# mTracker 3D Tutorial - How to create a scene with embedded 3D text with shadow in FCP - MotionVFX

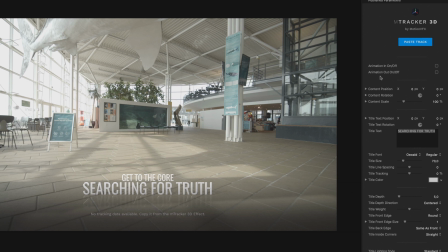Okay, so my text is visible at frame 1 now. A paste track blue button is available as we already copied the track in the mTracker 3D filter.
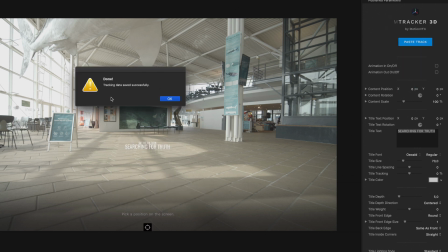So I will click on the paste track button and a pop-up window will indicate me that the tracking data has been saved.
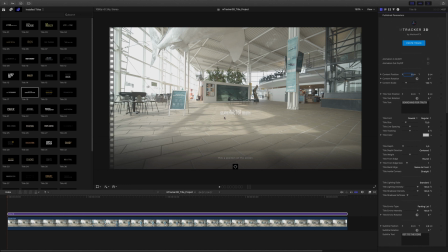It means that my 3D title is aware of the 3D space of the scene now. So I will be able to place the title inside the scene. To do so, you just have to click on the target icon.
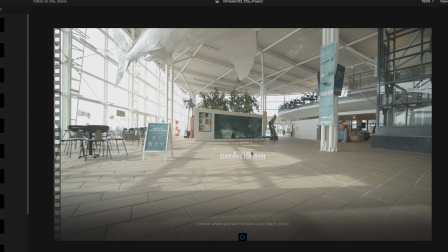Then you will be able to see and move the 3D gizmo with a 3 axis, and you will be able to choose the right position where you want to place your 3D title.
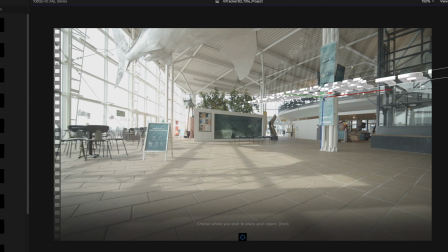I will pick this position on the left as the kid will run in the middle. But if I would like to put it on the right, it's not a problem at all.
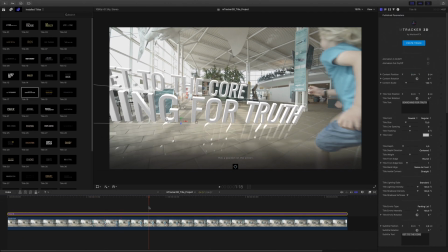And you can see that the title can detect vertical object. We can check if the 3D title sticks to the floor like this.
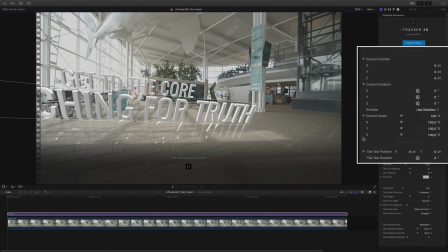We will need to adjust the rotation. So you can modify the position, the rotation and the scale content. Here I will adjust the rotation.
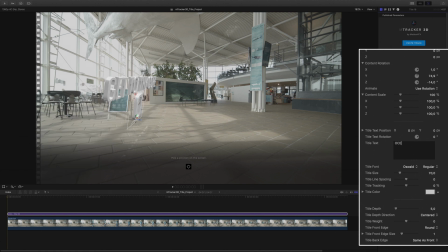To get a better preview and result, I will modify the text with the right one. This title contains two lines, so now it will be easier for me to adjust the position.
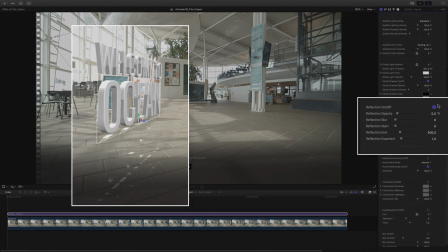You can see that there is some reflection, which is not great with a matte floor. So I can go down in the inspector and deactivate the reflection feature.
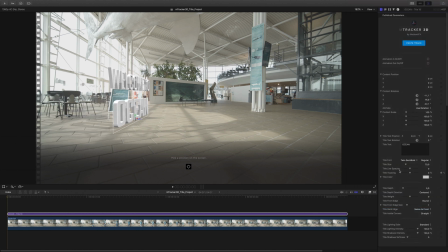I will change the font and the size.
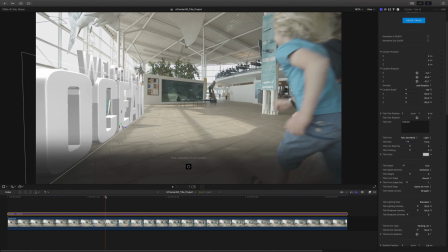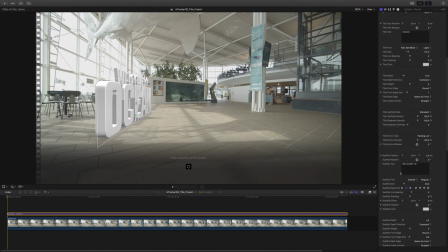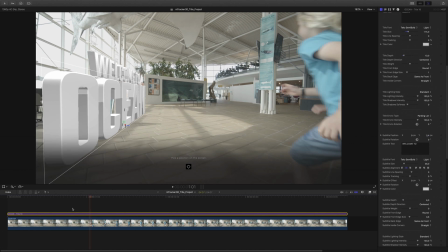I will adjust the position of the subtitle and modify some parameter.
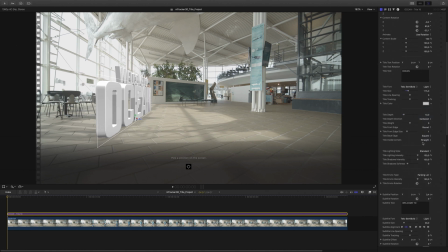Concerning the 3D parameters, you will have a direct access to all the basic features, like the title front and back edge, but what is really important for the integration with the video background is the lighting.
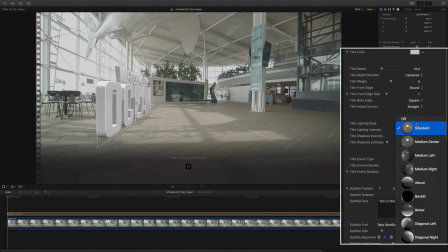With the lighting style parameter, you will be able to mimic the light of the video background. In this case, I will ask to get a light from the diagonal left. I will adjust the intensity of the light and the softness of the shadows.
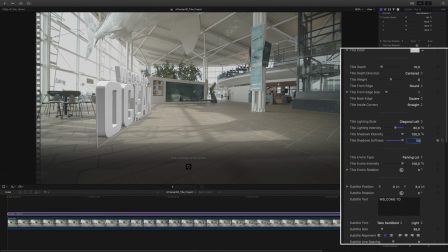You can also modify the environment map to affect the lighting of the title and get a better match with the video background.
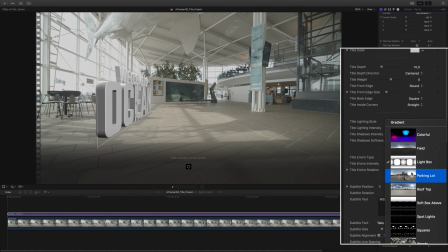In this case, I would keep the parking lot map as they are sharing the same color values.
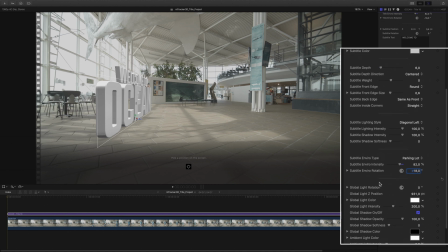I will apply the same values to the subtitle element. Now let's play with the global lighting values. By modifying the light position, I will modify the position of the shadows. I will need to invert the position of the shadows like this.
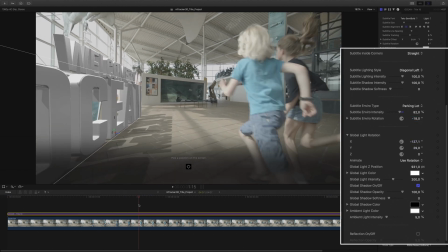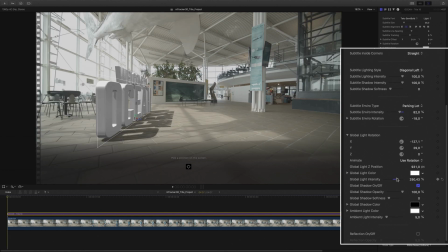I will also need to reduce the light intensity and the shadows opacity.
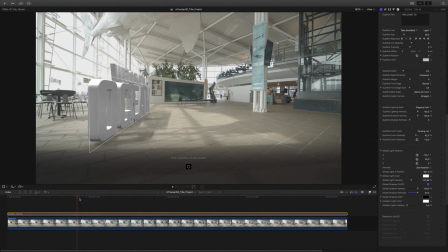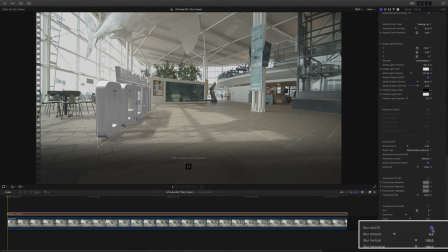My title is also too sharp. I will add a light blur effect on my 3D title to smooth the edges.
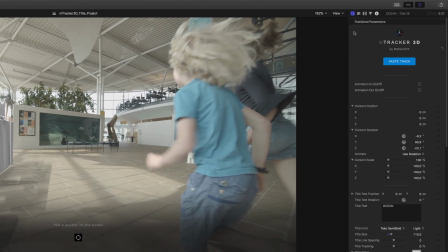You have many parameters directly inside the 3D title, but you can have access to advanced settings if you go to the text tab in the inspector.
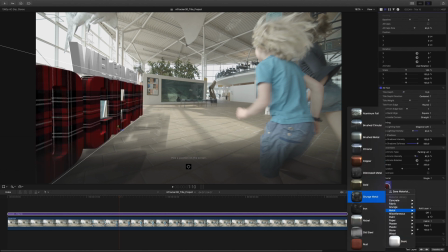For example, you can change the texture of your 3D titles.
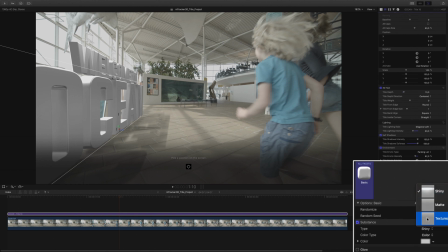In this case, I would keep the basic texture, but switch to a matte render as most of the elements in the background are matte.
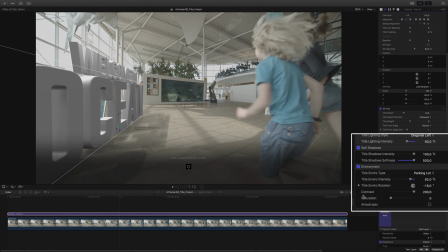Also, you have access to the color correction tools for the environment map, which is very useful in some cases to match with the video background. Here, I will reduce the contrast and add some saturation to get some light tints of colors and not a perfect white.
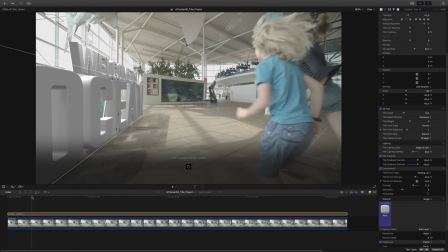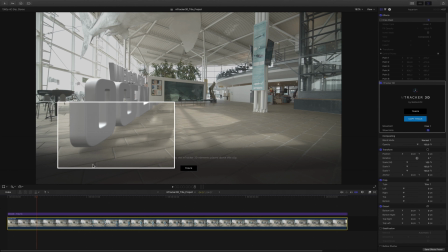The shadows are great, but I miss the shadows below the 3D text, the contact zone between the floor and the 3D text.
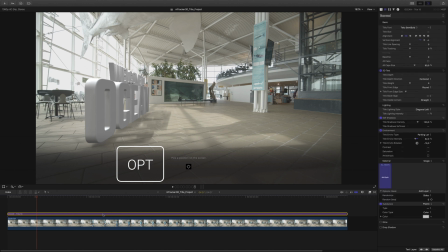To add it, I will cheat with a copy of the 3D title. By pressing the Alt key, I will duplicate the title layer. I will deactivate the top one and select the second one.
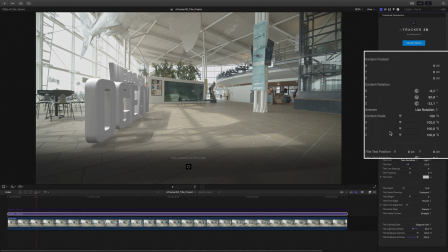In the inspector, I will use a Y scale axis in order to get a flat title, like this.
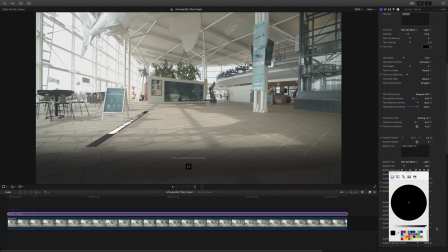Now I will change the color value to black and I will switch off the environment map. I
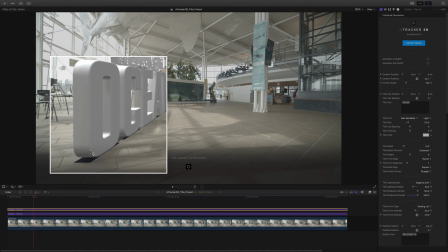I will activate the top layer to check the result. Okay, now I need to blur it.
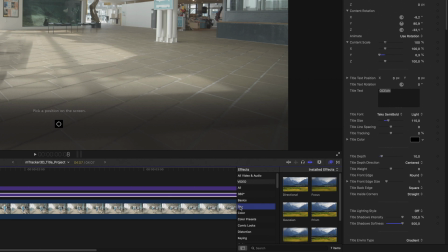In the filters library, I can add a Gaussian blur.
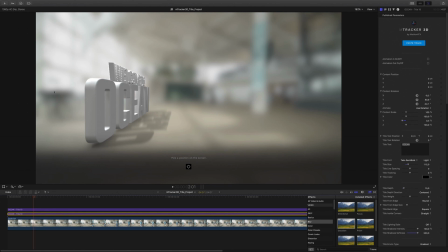But if I apply it directly on my title, it will also blur the background as the title works like an adjustment layer. So to get the right result, you just have to create a carbon clip of the title.
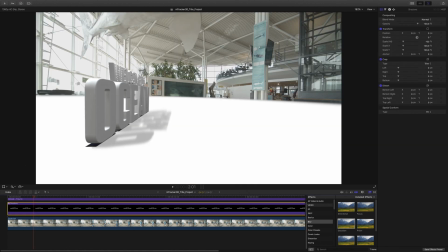I will name it Shadows. You will see that it may look wrong, but if you switch the blending mode to multiply, you will come back to the initial result.
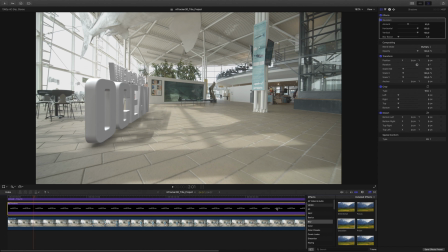Now I can apply the Gaussian blur on the carbon clip, and we have our shadows.
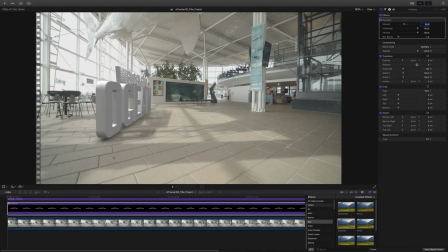You can adjust the amount of the blur to get more or less density. Now we'll add a second 3D title and I'll repeat the same operations.
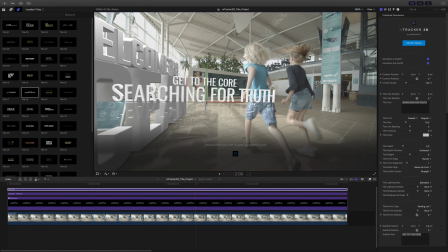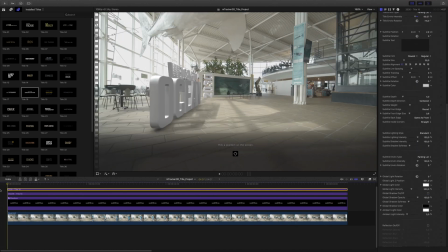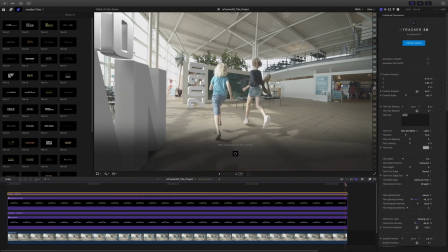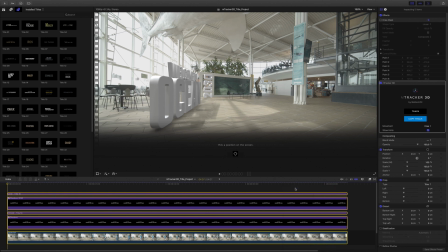Okay, now I've got my two 3D titles. I will select all my elements and create a new carbon clip.
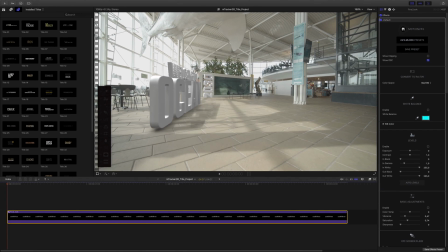To give the final look, I will add a mFilmLook filter. I will create my own look.
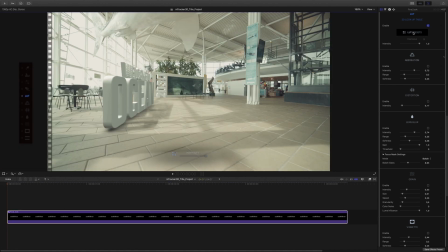So I will start by adding a 3D LUT by selecting one available in my library.
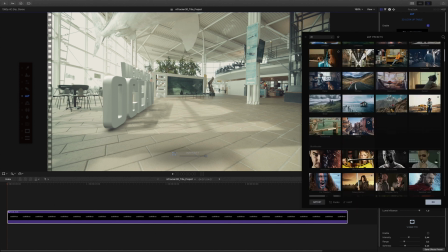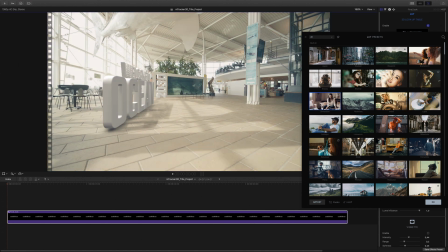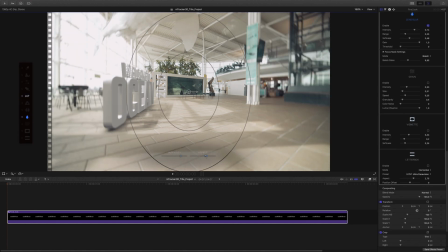Then I will add a lens blur effect. I will adjust the aspect of the shape and the intensity of the blur.
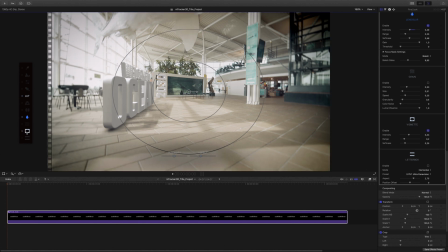And to conclude, I will add a vignette effect. Let's check the result.
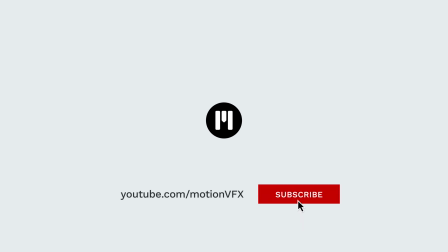To get more tutorials on mTracker 3D, go to the MotionVFX YouTube channel and don't forget to subscribe. Thanks for watching. Ciao ciao. Bye bye.